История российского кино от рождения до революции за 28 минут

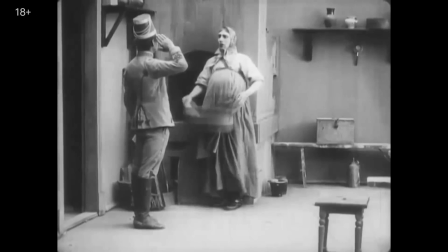12:28 И, конечно, на сцену с письмом, образцовую для комедии положений. Преображение из кухарки в гусара.
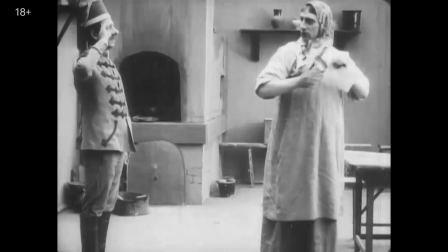12:36 Обращение с письмом не хуже, чем у мистера Бина. Выдающаяся мимика.
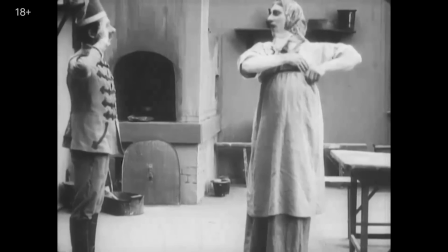12:44 Выверенные жесты. И кульминация, обратное превращение гусара в кухарку.
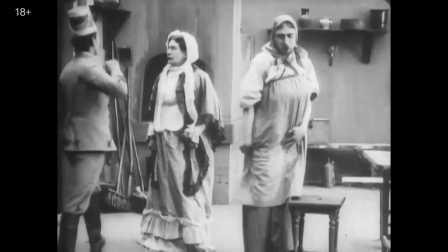12:51 Неудивительно, что актер Иван Мазжухин стал главной кинозвездой своего времени. Повезло и Гоголю.
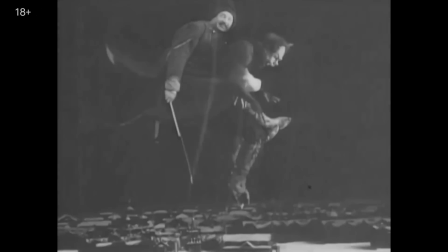12:58 Посмотрите, как в экранизации «Ночи перед Рождеством» режиссер Владислав Старевич экспериментировал со спецэффектами,
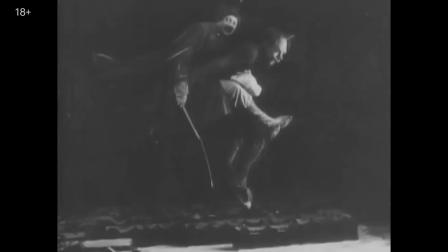13:05 снимая полет в акулы на черте, и это тоже Иван Мазжухин, или уменьшая последнего до крошечного чертика.
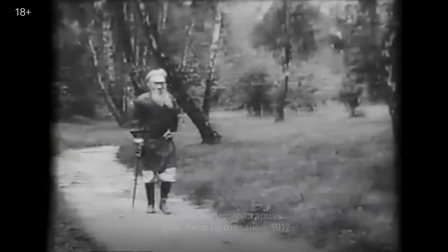13:13 И, конечно, постоянное обращение к фигуре Льва Толстого. Он для российской культуры и жизни был больше, чем писателем.
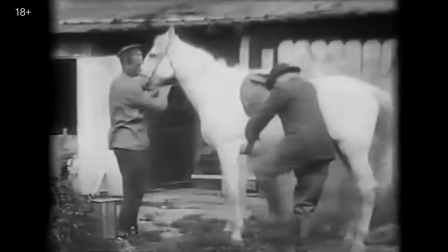13:20 В 1912-м режиссер Яков Протазанов снял «Уход великого старца».
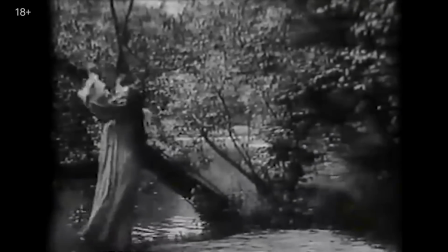13:26 Сейчас сказали бы «байопик» с попытками самоубийств Льва Николаевича и Софьи Андреевны и финалом,
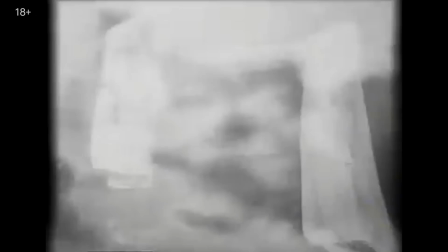13:31 в котором отлученного от церкви Толстого принимает на небесах Иисус. Фильм возмутил и критиков, и родственников писателя.
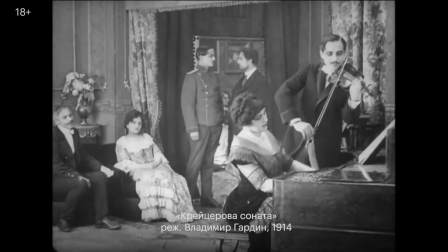13:39 Им удалось добиться запрета на его прокат. А в 1914-м еще один новый режиссер Владимир Гардин, он до этого успел поработать в театре с Мейерхольдом,
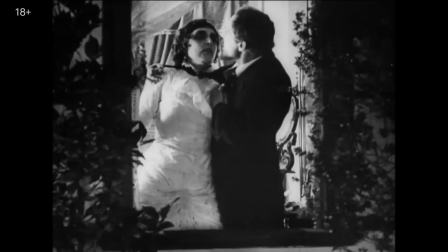13:48 поставил для кинофабрики русского немца Пауля Тимона фильм «По крейцеровой сонате».
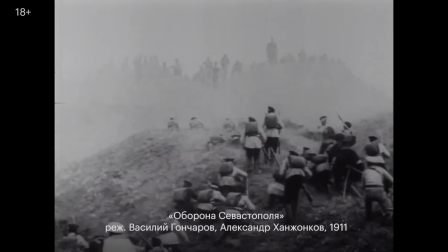13:53 Но это уже мы забежали вперед, а стоит вернуться к тому, как в 1911 году случилось кое-что важное.
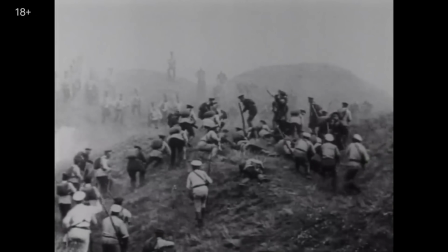14:00 Александр Ханжонков вместе с режиссером Василием Гончаровым сняли первую, как сказали бы в наши дни, полнометражную картину «Оборона Севастополя».
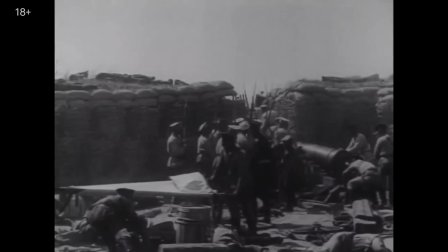14:09 Это 1:40 экранного времени.
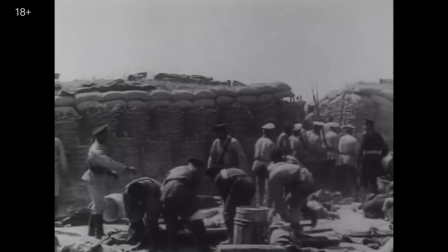14:12 Необычайно для своего времени длинный, со сложными батальными сценами, снятыми на местах реальных сражений.
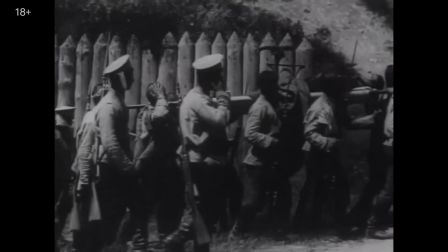14:18 Для того, чтобы осуществить этот колоссальный проект, понадобилось одобрение императора Николая II и огромный для своего времени бюджет в 40 000 рублей.
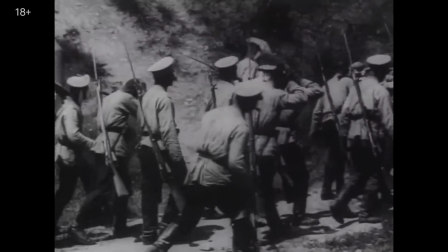14:27 Хочется обратить внимание сразу на несколько вещей. Во-первых, масштаб.
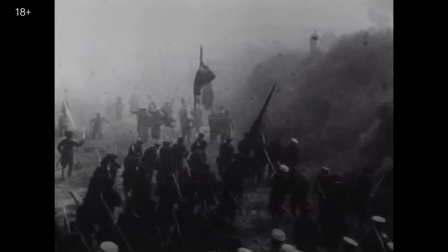14:31 Сотни человек в массовке, обмундирование, масса пиротехники. Сцены настолько насыщены действием, что их можно поделить на несколько сюжетных слоев.
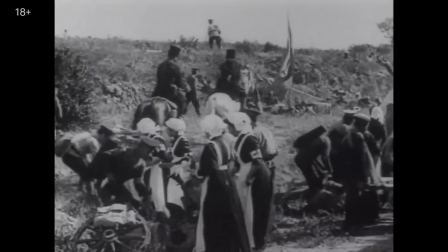14:40 Первый план, второй, а иногда и третий.
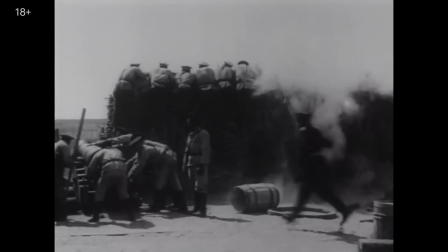14:45 Во-вторых, операторы используют движение камеры уже смелее, чем в самых первых фильмах.
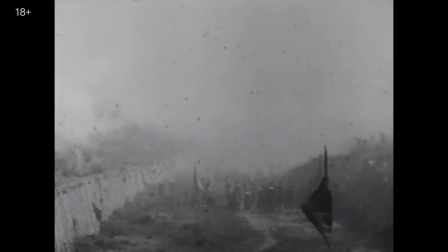14:50 Панорамируют горизонтально и вертикально. но не вынужденно, а чтобы передать масштаб действия.
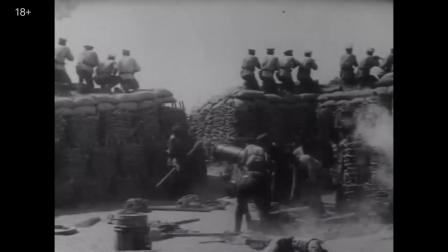14:58 В-третьих, в ход пошли монтажные ловкости, чего стоит только вот эта склейка.
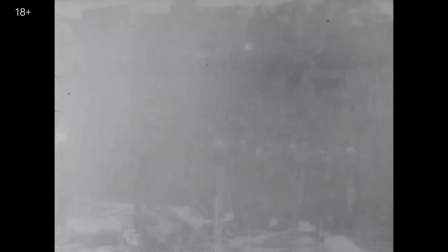15:03 Дым от стрельбы в конце одного кадра и начале другого маскирует переход между сценами.
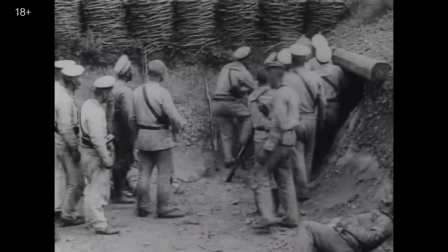15:09 Или вот, например, как монтируется история героического матроса Петра Кошки. Две склейки разделяют три разных по композиции плана.
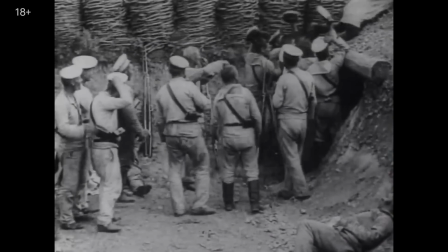15:18 Товарищи отправляют Петра на опасную миссию,
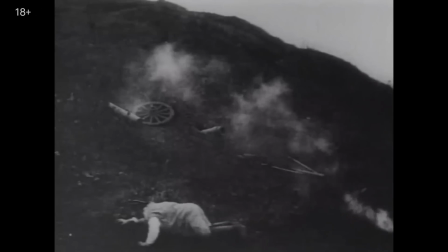15:21 герой по-пластунски преодолевает склон разделяющей армии и, наконец, добирается до погибшего сапера.
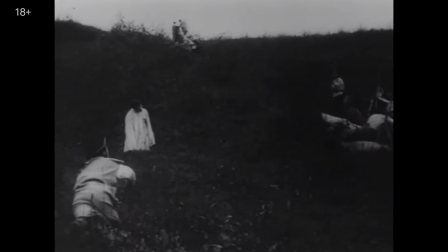15:27 Вкопанное по пояс в землю у самой траншеи врага тело предстоит унести под пулями к своим.
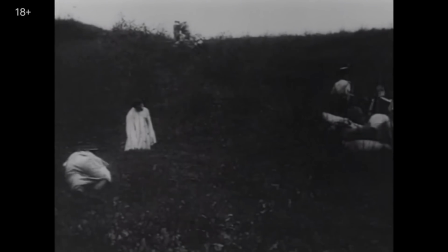15:34 Драматизм сцены на уровне «Спасти рядового Райана» — монтажное решение весьма прогрессивное для своего времени. В-четвертых, это кино со звездами. Вот они, среди живых портретов, которыми представлены участники военно-морского совета.
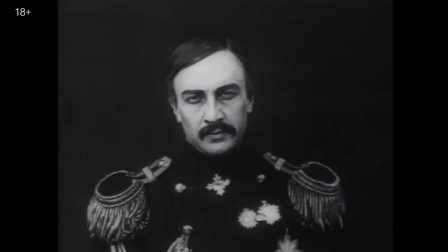15:47 В роли адмирала Корнилова тот самый Иван Мажухин за два года до домика в Коломне и ночи перед Рождеством.
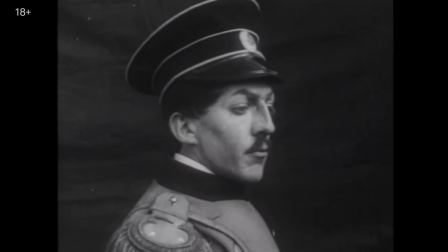15:53 В роли адмирала Нахимова Андрей Громов. Оба – выходцы из театральной труппы Введенского народного дома.
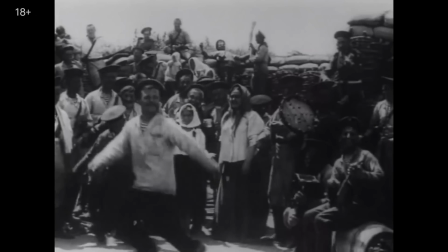16:01 В-пятых, игровые кадры осознанно монтируются с подсмотренными у жизни. Эти танцы – не постановка.
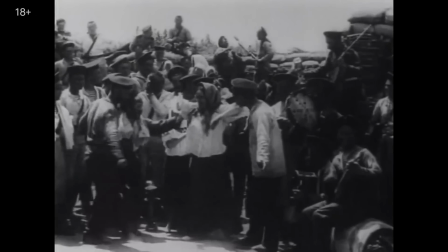16:07 Так массовка отдыхала в перерыве между сценами. Гончаров заснял и вставил в картину.
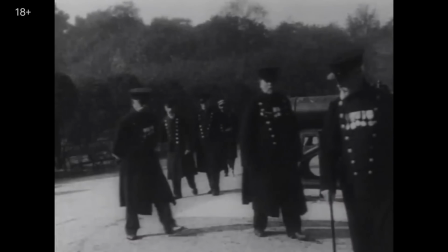16:13 Еще выразительнее решена концовка фильма. В серии документальных кадров на экране возникают ветераны Крымской войны.
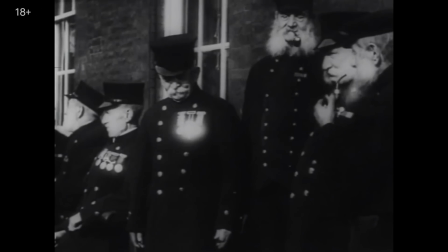16:20 Французы. Англичане. И, конечно, русские.
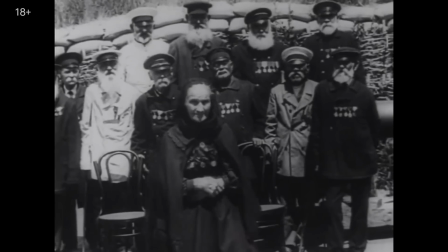16:25 Солдаты, офицеры и медсестры.
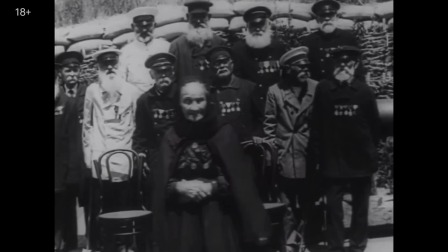16:27 Таким эпилогом Гончаров и Ханжонков будто бы говорят зрителю,
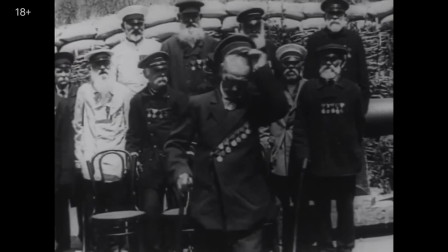16:31 что война одинаково жестока по отношению ко всем воюющим сторонам, что она не смотрит на национальность или военный чин.
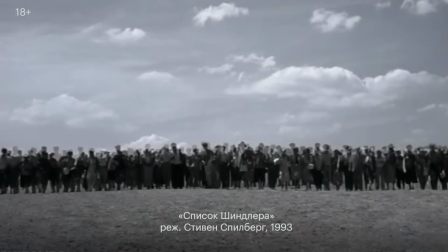16:38 Прием и к концу 20 века не устареет.
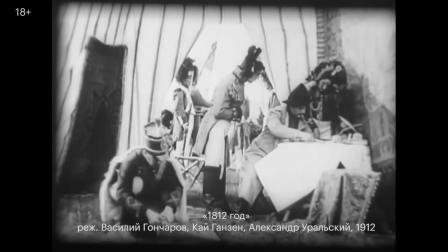16:45 Через год после обороны Севастополя все тот же дом Ханжонкова выпускает картину 1812 год.
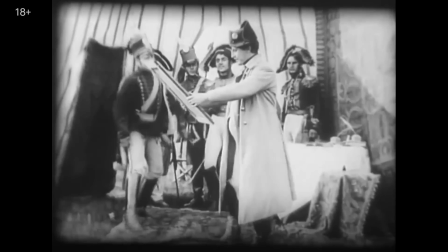16:51 И термин «картина» здесь применительно к кино вполне уместен. В продолжение традиции киноиллюстрации на экране оживают живописные полотна.
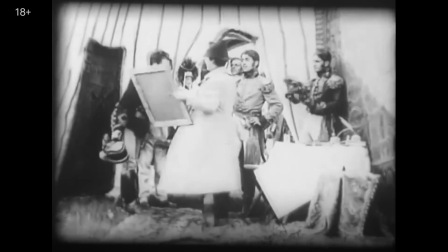17:00 В основном за авторством Василия Верещагина. Пройдем по списку работ, позаимствованных авторами фильма.
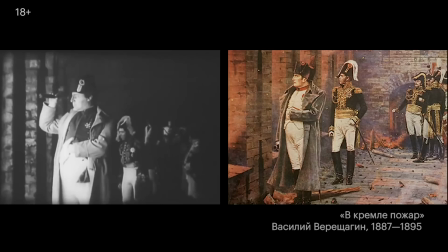17:06 «Наполеон на Бородинских высотах», «В Кремле пожар», «Сквозь пожар»,
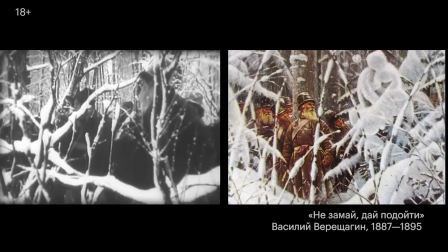17:15 «Не за май дай подойти», «На этапе дурные вести из Франции».
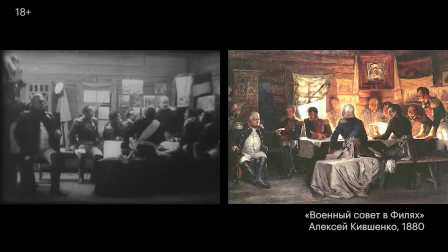17:22 Или вот полотно Алексея Кевшенко «Совет в филях». Монтажные приемы, правда, не очень новые.
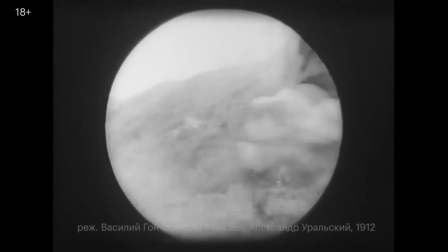17:28 Наполеон смотрит в подзорную трубу, а с помощью круглой рамки зрителю показывают, что же он в нее видит.
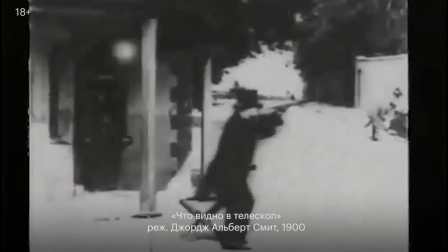17:34 Сравните с фильмом Джорджа Альберта Смита «Что видно в телескоп».
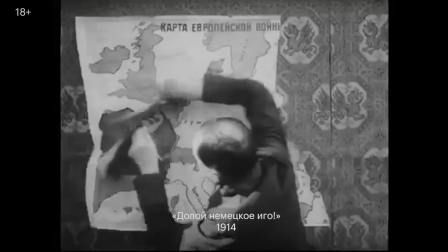17:39 Зато есть какая-то пугающая закономерность в том, что кино о военных подвигах прошлого предвосхитило скорую новую войну, которая началась в 1914-м.
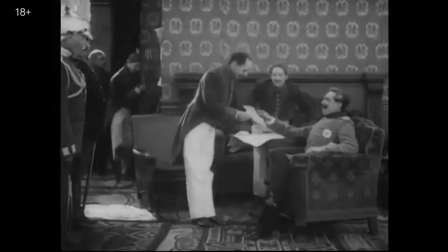17:47 Уже подготовленные тематические кинематографисты не остались в стороне.
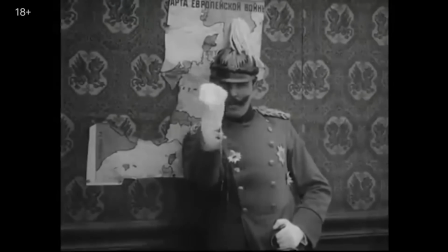17:51 Часть военных фильмов интересна скорее как пример пропаганды и агитации с упором на высмеивание противника.
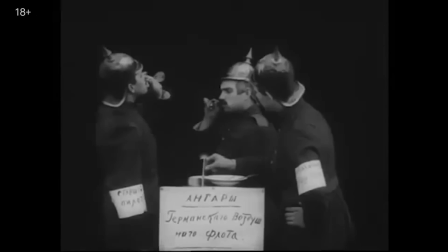17:57 Как «Долой немецкое иго», где авиация врага — это мыльные пузыри.
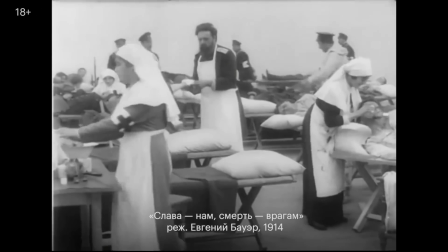18:02 Но в некоторых умело и умно использованы чисто кинематографические приемы.
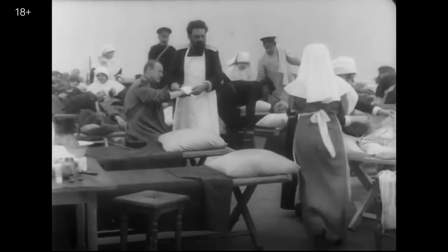18:06 Например, в патриотической драме «Слава нам, смерть врагам» использована двойная экспозиция.
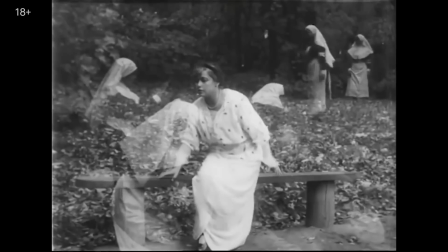18:12 На один и тот же фрагмент пленки снимают две разные сцены и получают на экране совмещенные изображения.
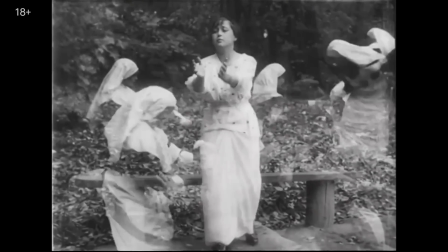18:18 Тоже не самое новое изобретение, но так отечественное кино осваивало сцены видений и снов.
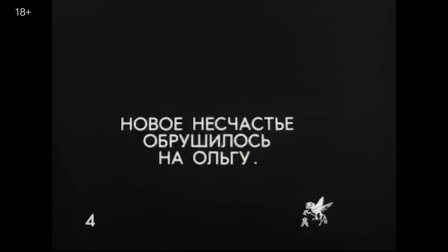18:26 При этом развитие сюжета все еще поддерживается интертитрами. Но в целом это уже нечто большее, чем кинолубок или киноиллюстрация.
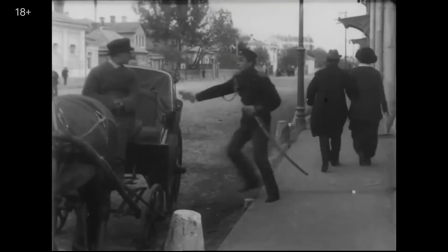18:35 Однако настоящей заменой кинолубку как основной продукции, на которую шел зритель,
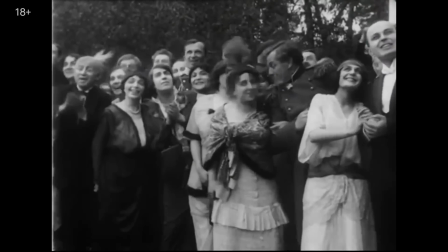18:40 стали не агитационные фильмы, не патриотические драмы и не эпические полотна,
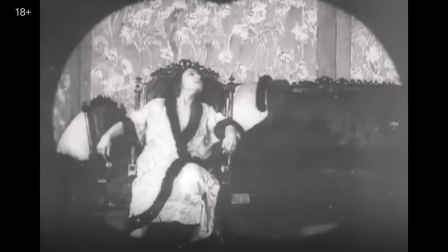18:45 а мелодрамы, часто добавляют салонные, но, можно сказать, и социальные, если это кино про поруганную честь и ханжество высшего света.
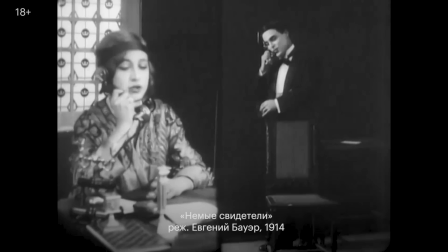18:53 Или про простую девушку, соблазненную скользким аристократом. А можно и без социальных проблем, про превратности любви.
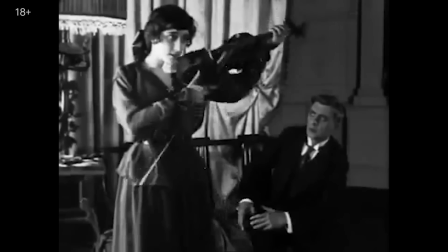19:01 Но всегда с максимально цепким и звонким названием, к которому добавлялось несколько известных актеров.
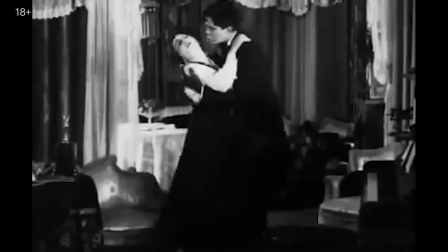19:06 Так рекламная афиша становилась еще более привлекательной, и уже под этот материал часто сочинялось кино.
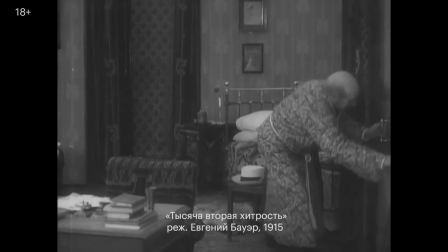19:14 Альтернатива же мелодраме – фильм-фарс. «Обманутые мужья» и монтажные шутки, уже не новые.
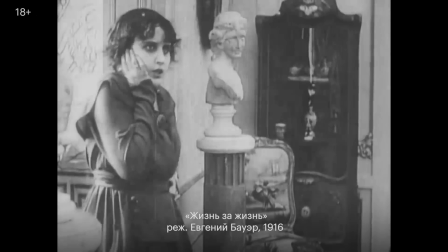19:22 Что на фоне войны, перебоев с поставками импортных лент и дефицитом пленки для съемки собственных происходит с российским кино?
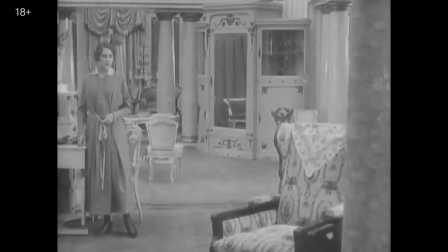19:29 Оно растет, художественно и технически. Больше внимания стало уделяться пространству в кадре.
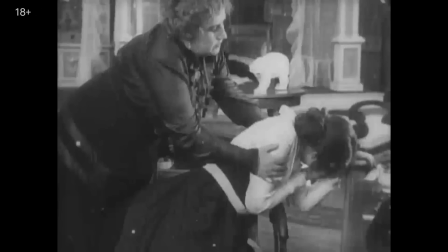19:37 Режиссеры и операторы монтажно грамотнее используют разную крупность. Переход между общим и средним планами по движению – акцент на эмоции.
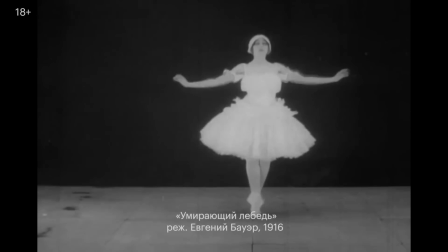19:48 Стал важен рисунок кадра, его композиция, сочетание белого и черного.
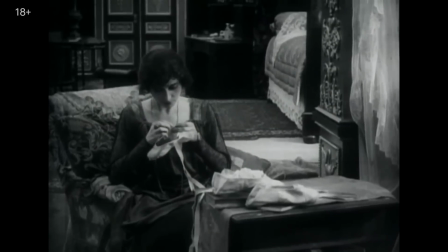19:54 Это связано и с тем, что в кино приходят лучше подготовленные люди,
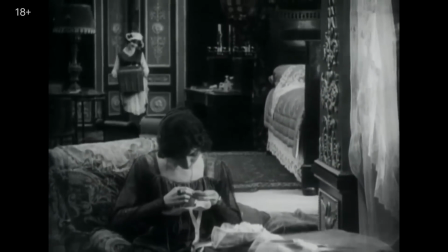19:57 такие как режиссер Евгений Бауэр, бывший до этого театральным художником, а затем кинодекоратором.
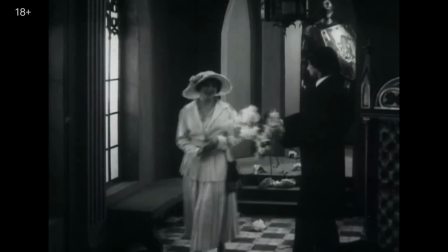20:03 Посмотрите, как камера следует за движением героев в его фильме «Умирающий лебедь» со звездой балета и экрана Верой Карали в главной роли.
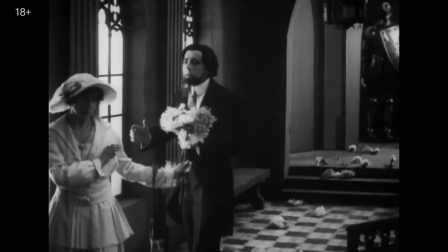20:10 И когда они доходят до среднего плана, совершает отъезд.
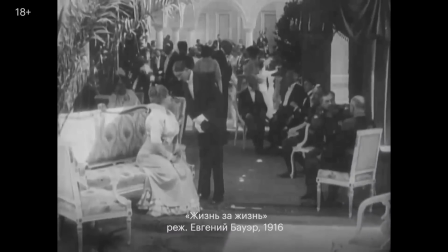20:16 Появилась еще недавно недоступная театральному кино глубина кадра.
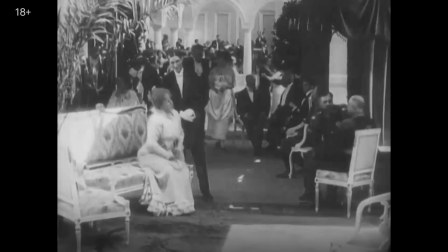20:20 Ради сцены свадьбы в фильме «Жизнь за жизнь» Бауэр заставил Ханжонкова расширить съемочный павильон,
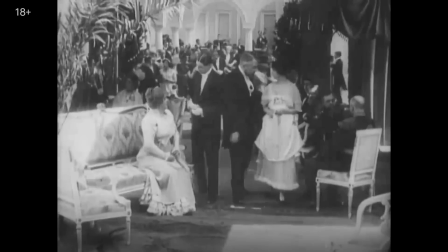20:25 создав в кадре глубокое и многослойное пространство, заполненное белой тканью и танцующими парами.
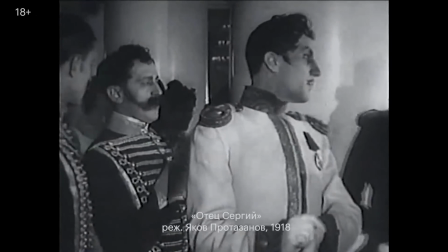20:31 А Протазанов пошел еще дальше в «Отце Сергии». Снова Лев Толстой.